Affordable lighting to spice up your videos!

So I bought this lamp for just $20 in expensive Norway, and this little piece costs around $1. So yes, you can make spicy lighting affordable. Let's check it out in this video.
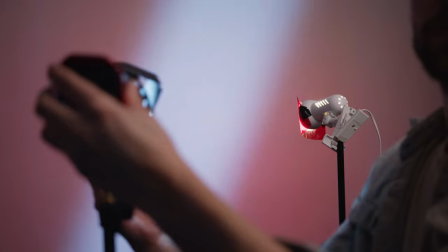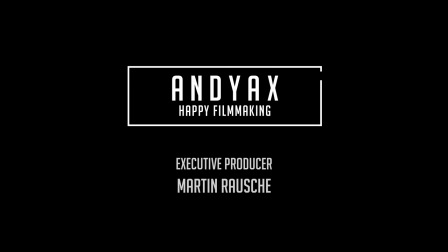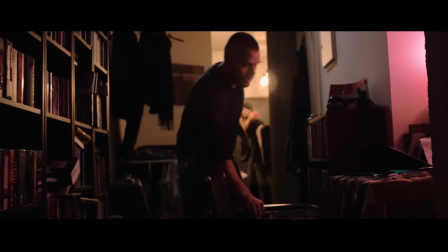0:28 Colored lighting will make your shots more interesting. As a cinematographer, just make sure that the light is credible, meaning that it actually fits the atmosphere of the scene.
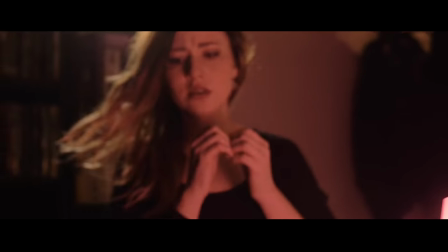0:36 In our film, The Camera Hack, we used a red light to enhance the sci-fi touch of the film and introduce the personality of our hacker.
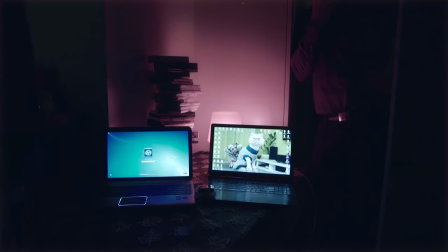0:43 The source was just a regular lamp with a red lampshade.
Kjempefint, takk.
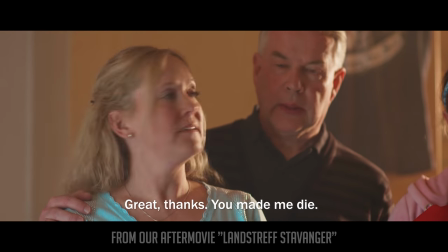0:50 Da døde jeg.
We did kind of the same effect in an aftermovie we made, but this time it was an RGB light made for filmmaking.
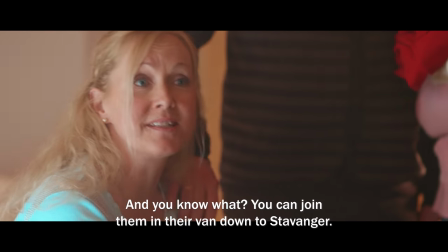0:58 Red is considered as an intense or even angry color that creates feelings of excitement or intensity.
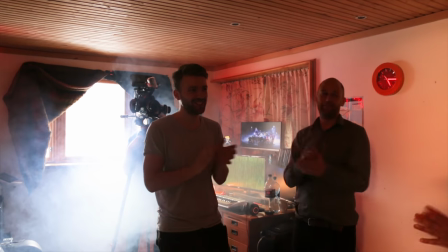1:04 To see the full behind the scenes of this aftermovie, check it out on our channel.
Today it's supposed to be early morning.
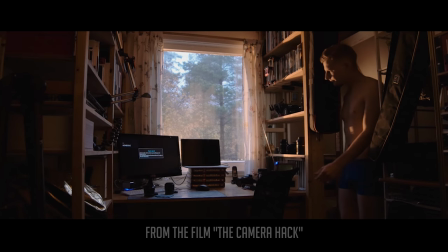1:11 We also used an orange gel to simulate sunset in the camera hack. It's actually easier to create a teal and orange effect with gels.
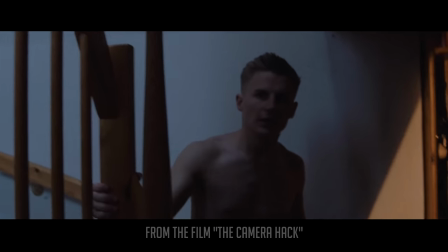Okay, before we go out and shoot and do the fun part, let's quickly go through gels, diffusion paper and bulbs. Because it's... Daniel? Daniel? Yeah? If you want to become a filmmaker, you need to know this, okay? Thank you. Okay, here it comes. You have color gels that make your light look spicy. You have the orange and blue gels that adjust the warmth of the light, or Kelvin as we call it.
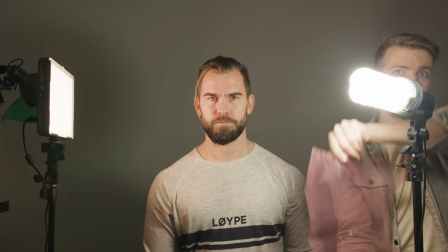1:51 And you have the gels made to correct poor lamps. This can, for example, be a really cheap LED lamp you bought on eBay.
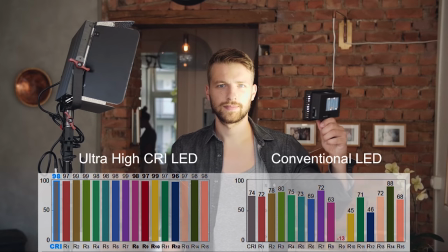1:57 You see, LED lamps comes in different qualities. One of the measurements is CRI.
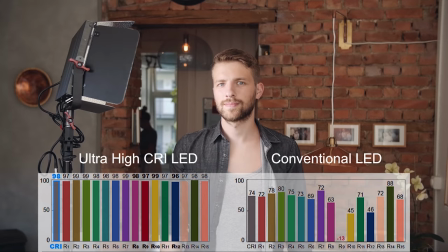2:02 The higher the CRI value, the more natural and accurate light the lamp produces.
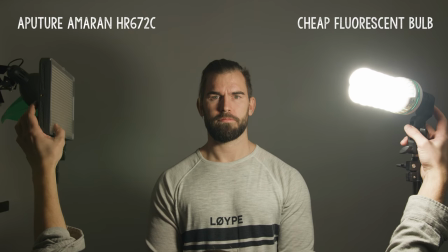2:07 To the left is a film lamp from Aperture, and to the right we have a fluorescent bulb from eBay.
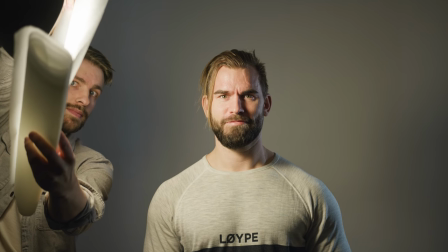2:14 The last paper I want to show you is diffusion paper. It's simply meant to spread the light and make the light soft.
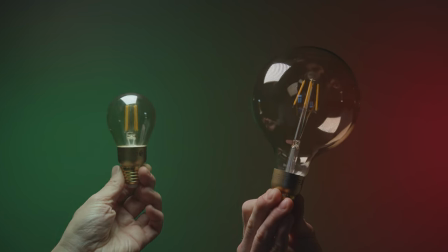2:22 Then we have the bulbs, and they are even more important. This was the bulb we always used when I was young.
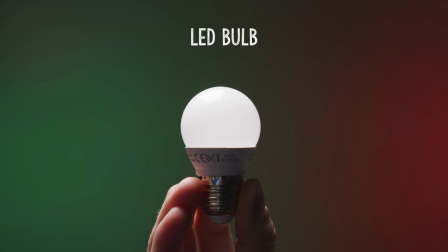2:29 Nowadays, LED bulbs has taken over the market. LEDs are great. They are affordable, they last for a long time, and they don't get that hot.
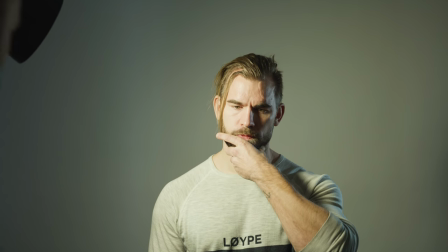2:37 However, their CRI value might be low, and some might flicker. So be sure to find some bulbs that are flicker-free and produce quite natural colors.
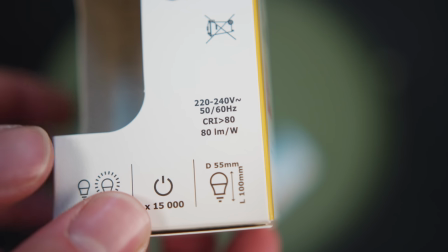2:46 These LED bulbs from Ikea has a CRI value above 80, which is okay.
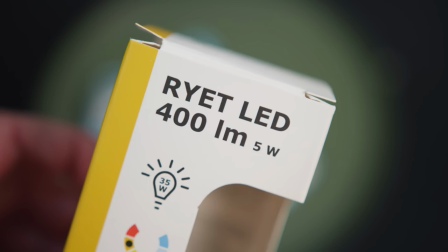2:51 For professional shoots, I prefer CRI value over 90, and I know that IKEA has bulbs in that quality.
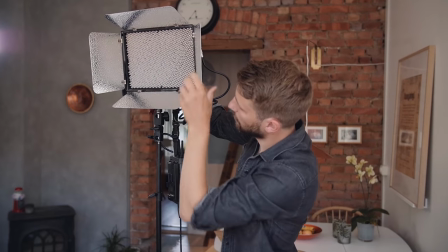2:57 It's just a bit more expensive. Aperture is one of the companies that manufactures lamps with high CRI values, and for an affordable price.
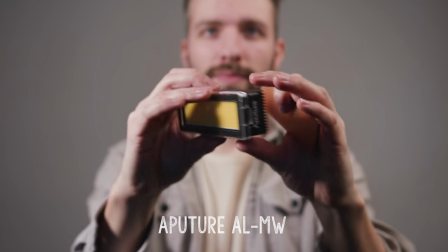3:05 Their brand new Aperture MW is surprisingly bright, and it works underwater as well.
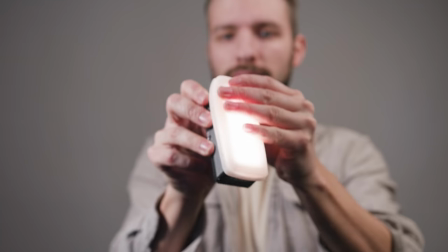3:13 It comes with custom fit color gels, a softbox, and presets for light effects.
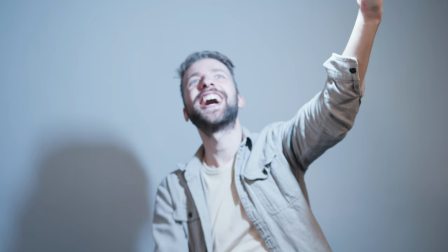3:20 We'll probably have a more look into this lamp in a future video.
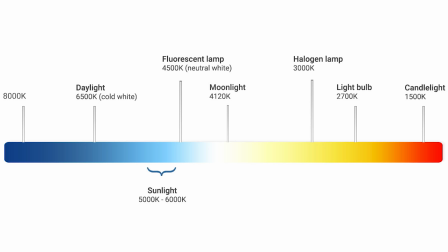3:24 Compared to the traditional bulb, LEDs comes in different color temperatures, called Kelvin.
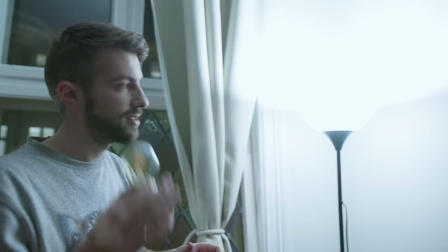3:29 You can get bulbs that are really cold, around 6000 Kelvin, looking like daylight, or LEDs that are warm.
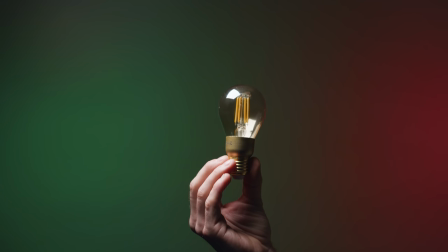3:36 For example, this one from IKEA, which has around 2200 Kelvin.
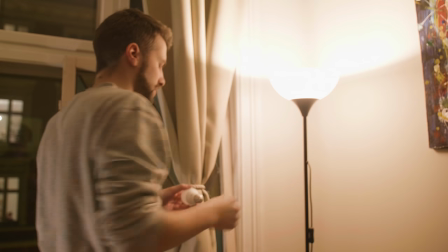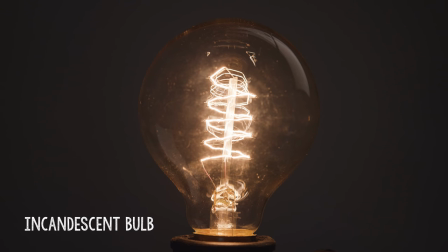3:45 The bulb that I was used to as young are still on the market. They are called incandescent light bulbs. I think that was right. Incandescent? Incandescent. Yeah, so in Norwegian it's called glødepære, and that means directly translated glowing bulb.
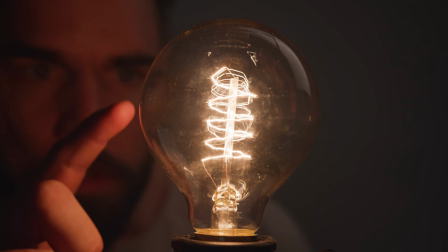3:59 The good thing with those bulbs is that they have a really good CRI value, but they can get really warm and they don't last as long as LEDs.